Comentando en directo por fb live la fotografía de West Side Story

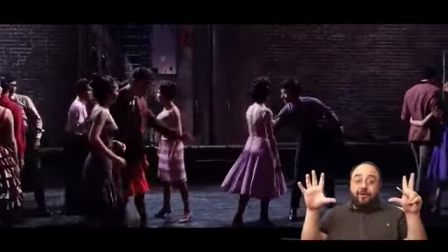1576s
pero a veces el escope el formato este tan panorámico a la película le viene grande sobre todo porque
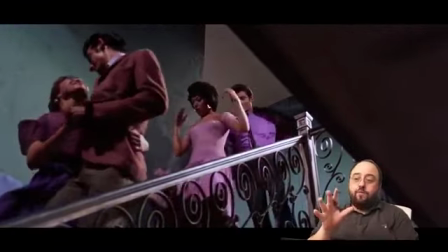1585s
el escope es muy difícil de llenar cuando hacemos formatos así como muy panorámicos
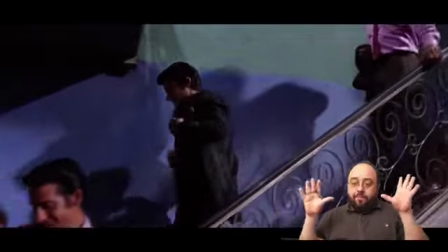1589s
son muy difíciles de llenar con pocos personajes quiere decir que cuando tienes dos,
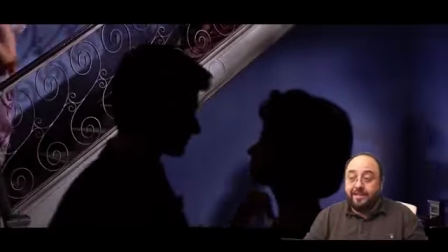1594s
cuatro o múltiples personajes en plano es fácil de componer
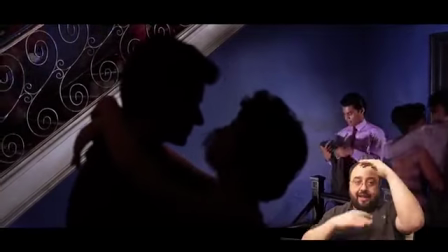1599s
el problema es cuando tienes solo una persona porque quiere decir que la cortas por aquí y te queda muchísimo aire o la
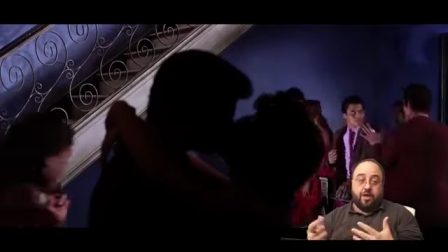1605s
cortas por aquí y te sigue quedando aire siempre quedan aires por todos lados y acabas poniendo escorzos en primer término o
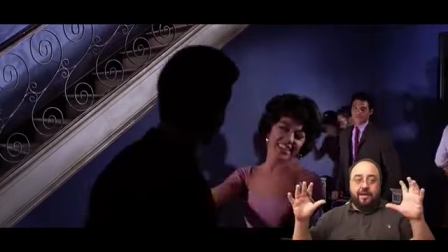1611s
algo para que de golpe ese escope no sea tan panorámico y te funcione
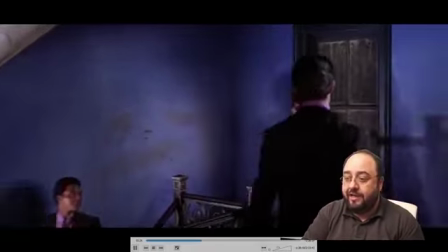1617s
en esta película se nota que el trabajo de composición es increíble o sea,
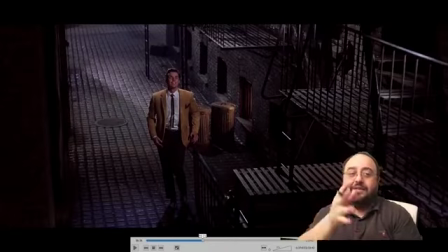1621s
están jugando todo el tiempo con composiciones basadas en líneas de fuga, en colocar personajes pero claro, es una película que la historia real,
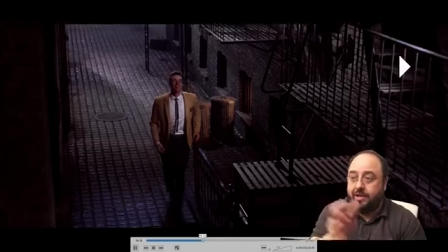1629s
o sea, la historia que nos cuenta es de un chico y una chica estos dos, Tony y María con lo cual, tenemos ratos donde pasa esto,
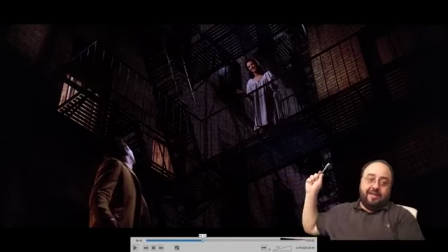1637s
está él y está ella evidentemente estas composiciones son maravillosas porque tienen las escaleras luego él está abajo y hasta arriba y en este juego,
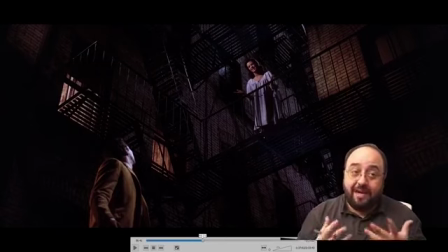1646s
pues realmente les da para componer, ahora bien llega un momento que cuando pasan al plano corto de golpe tienen que decidir que hacer con todos estos aires que les sobran por los lados por izquierda, por derecha, en algún momento si hagas un plano corto te va a quedar un mogollón de aire entonces,
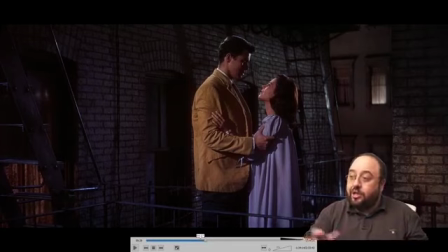1659s
si avanzamos un poco esta escena que es la primera escena donde ellos se encuentran, nos encontramos de que en el momento que ellos se abrazan, estoy buscando el punto exacto
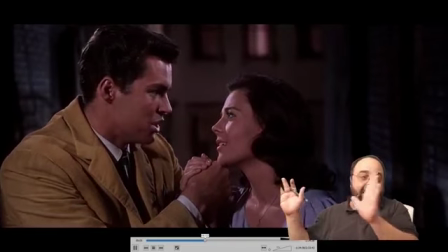1669s
fijaos que aquí los aires empiezan a tener aires que tienen que dejarlos por un lado o hacia otro
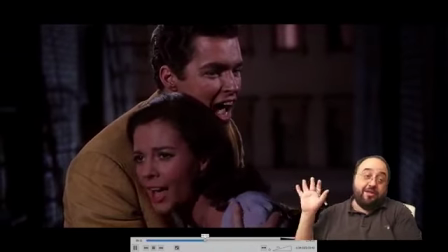1675s
y cuando se abrazan ya empiezan las composiciones complicadas porque claro, todo este espacio que queda aquí arriba
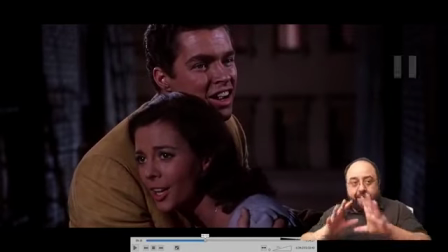1681s
ya no es práctico la composición es bonita, a mí me funciona no es necesario tocarla señor Robert Wise
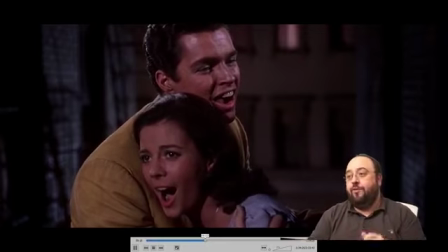1688s
usted es un genio, podría haberlo dejado así pero no, decidió hacer algo más entonces cuando ellos están cantando ahora el tema de amor,
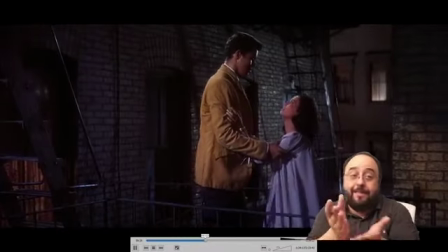1695s
están otra vez de nuevo enamorados, de hecho la historia de amor realmente empieza en esta escena allí se han conocido y aquí es donde se preguntan cómo te ama tu
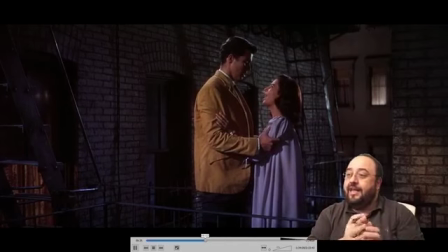1704s
madre Maruka que le llama ella y de golpe aquí tenemos ese plano donde al igual que antes
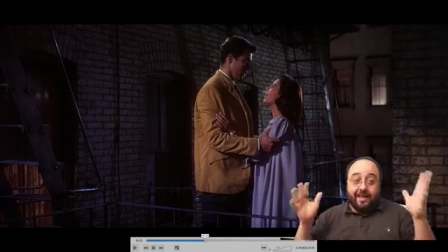1714s
hay muchas cosas alrededor y lo que tenemos es que tenemos una historia de amor entre ellos,
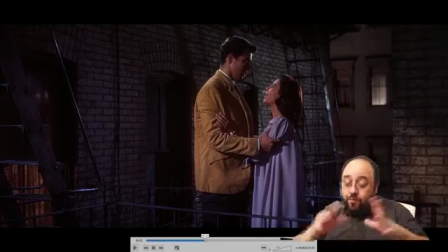1719s
nada más el mundo no importa, entonces
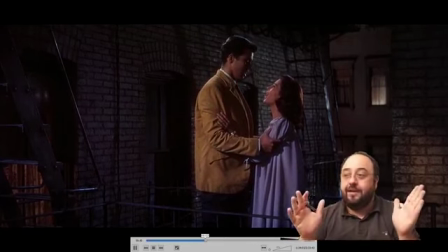1722s
Robert Wise de golpe le molesta al escope le molesta al mundo que hay alrededor de ellos y que hace,
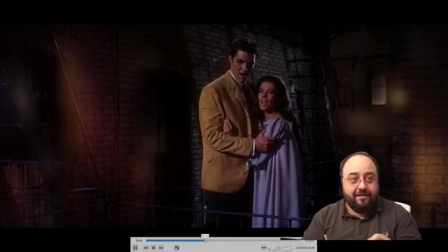1729s
pues con dos cojones lo desenfoca aquí estamos pendientes de la música ellos se han enamorado,
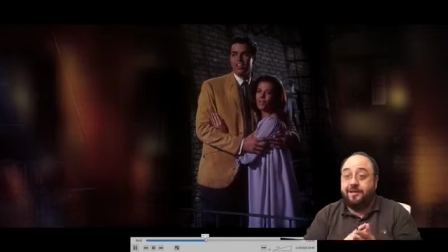1735s
esta es una escena increíble pero fijaos lo que acaban de hacer sin sonido encima tiene mucha más gracia es que ha metido un corte vertical por aquí y otro un poquito más allá, ay mi mano me la ha cortado